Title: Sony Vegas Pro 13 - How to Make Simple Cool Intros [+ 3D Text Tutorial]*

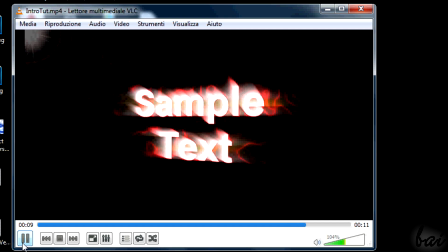[4:14]
This must be plain, clear, and big, in order to make people remember it better.
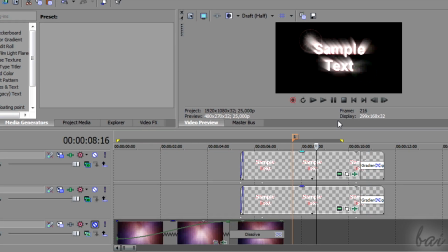[4:21]
The title is right the reason why you make an intro.
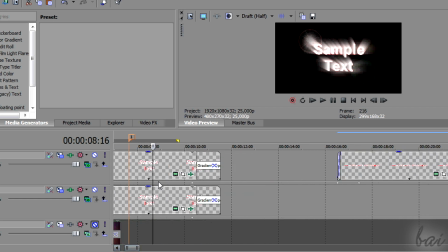[4:27]
Choose the right font style that fits the video loop and audio.
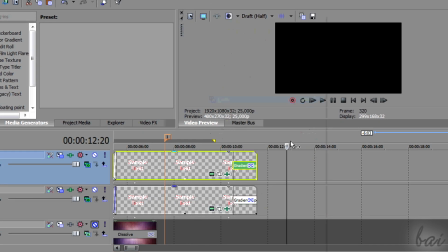[4:32]
If you want, you can add any Facebook,
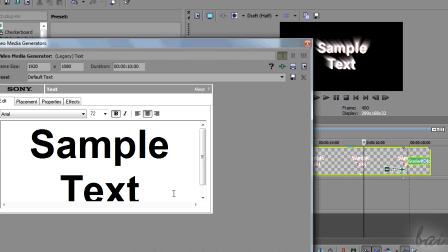[4:37]
Twitter or blog link, or any motto as subtitle,
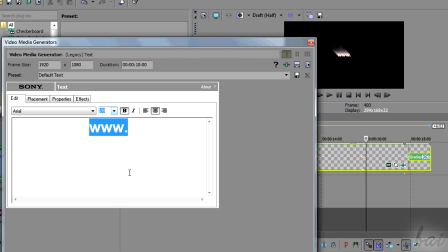[4:42]
which must be put in a smaller size and usually after the title itself.
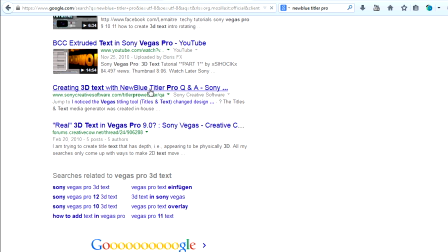[4:50]
Let's see how to create 3D text. To make professional 3D text,
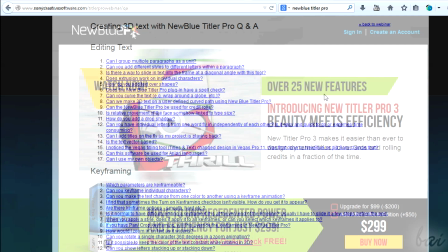[4:57]
you do need a third-party plugin called the New Blue Title Pro that is available on payment only.
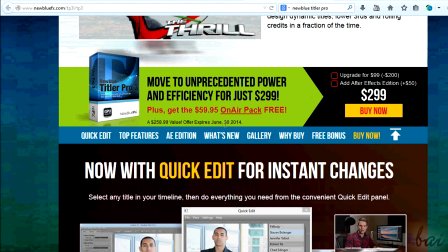[5:07]
If you don't have it, you can still archive a sort of 3D text in another way,
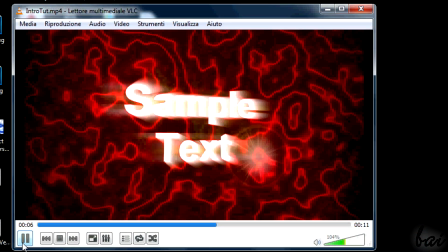[5:15]
adding some effects, even though text won't have any extrusion dip.
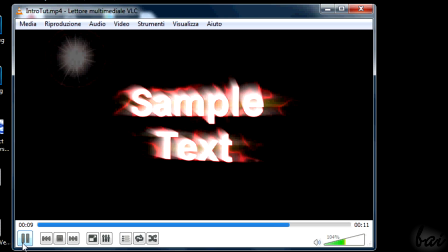[5:23]
This is good as long as your intro video is simple and not too much professional.
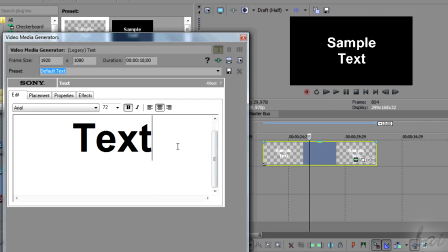[5:32]
Let's suppose that this is the text to make in 3D. Type, choose the style and the color.
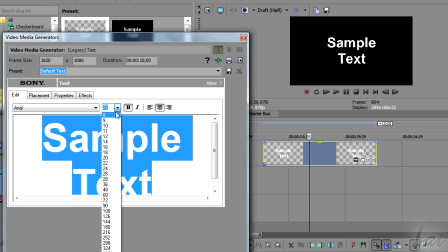[5:41]
Decide definitely, since editing it may be complex later.
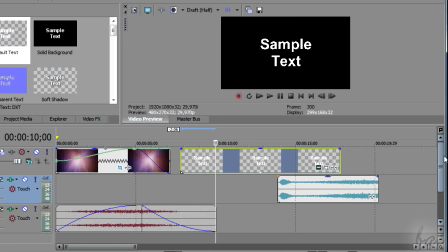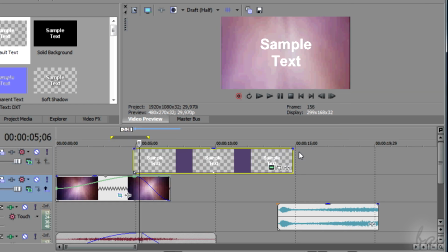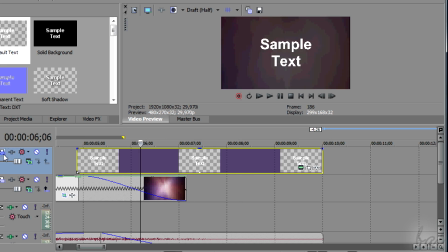[5:58]
If you want to move text in 3 dimensions, you need to add a 3D track motion on it.
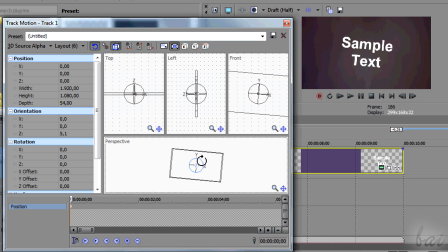[6:06]
In this way, you will move and rotate the text in all 3 dimensions. If you don't know how to use the 3D track motion, watch the related video in this guide.
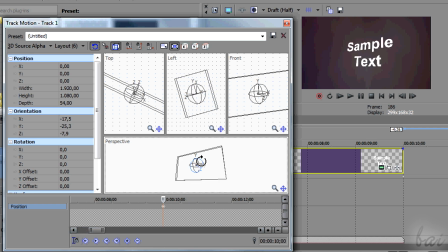[6:22]
Just mind where you place the keyframes. You must use them to apply 3D motion.
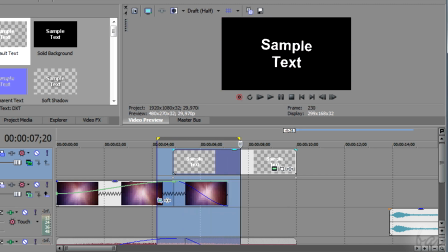[6:30]
Check out our video if you don't know how to apply effects and keyframes.
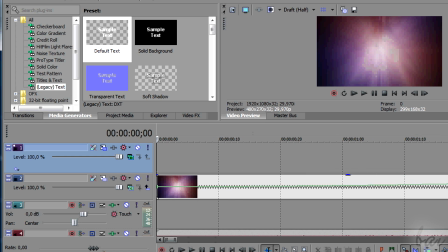[6:38]
When you close the track motion window, the absolute placement of the
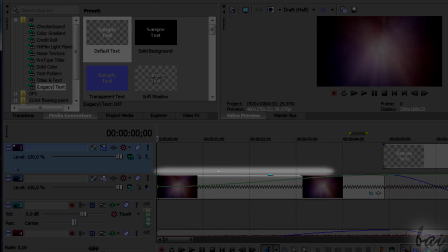[6:44]
keyframes is represented on the main timeline itself, so just drag them in order to cover the text on its full length.
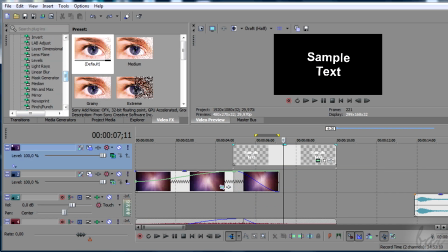[6:57]
At this point, you can add special effects to make it more in 3D.
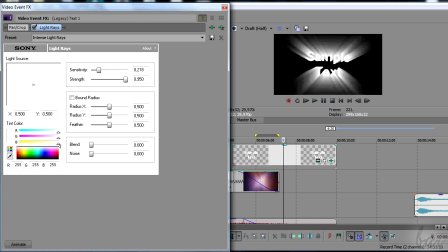[7:04]
You can start adding light rays effect on the text, making it move while text moves.
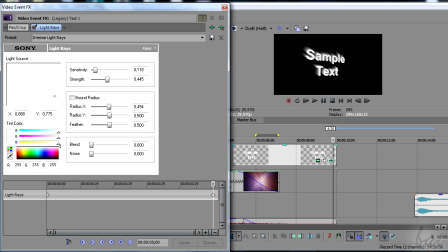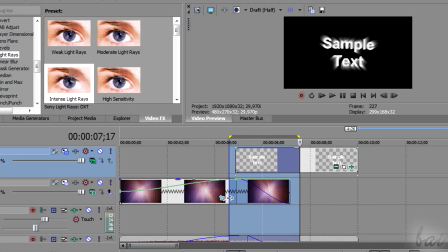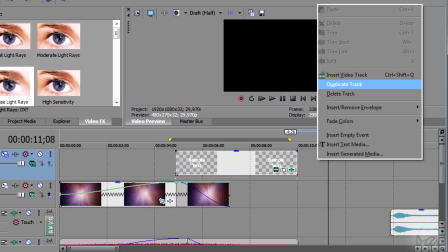[7:24]
We can do more. Duplicate the track where the text is.
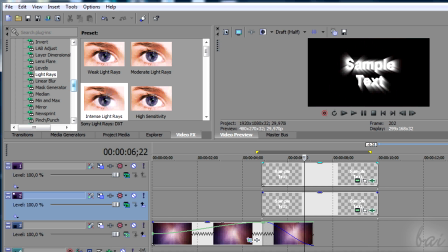[7:30]
In this way, you will also copy all track motion keyframes. Use this copy to apply some Gaussian blur.
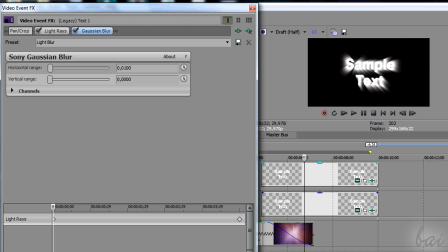[7:42]
If applied well, for example horizontally, it can improve the 3D effect.
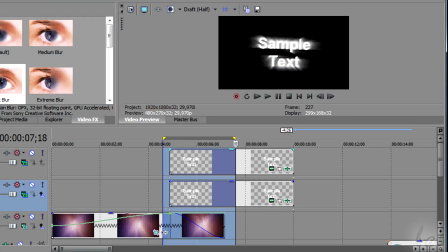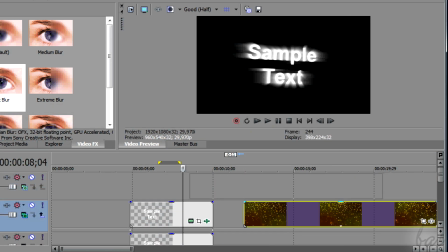[7:55]
We can do much more than this. We can add special effects on the text itself.
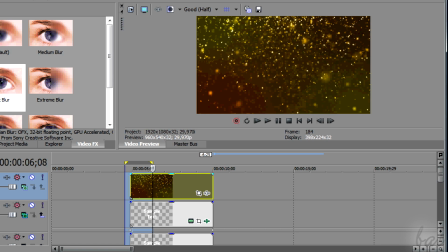[8:03]
Pick a video that changes in time a bit
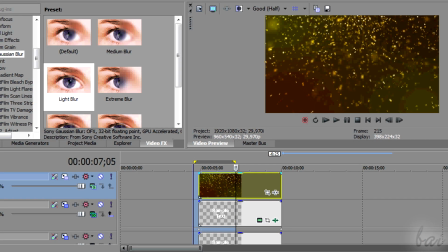[8:07]
and place it above all video tracks with text.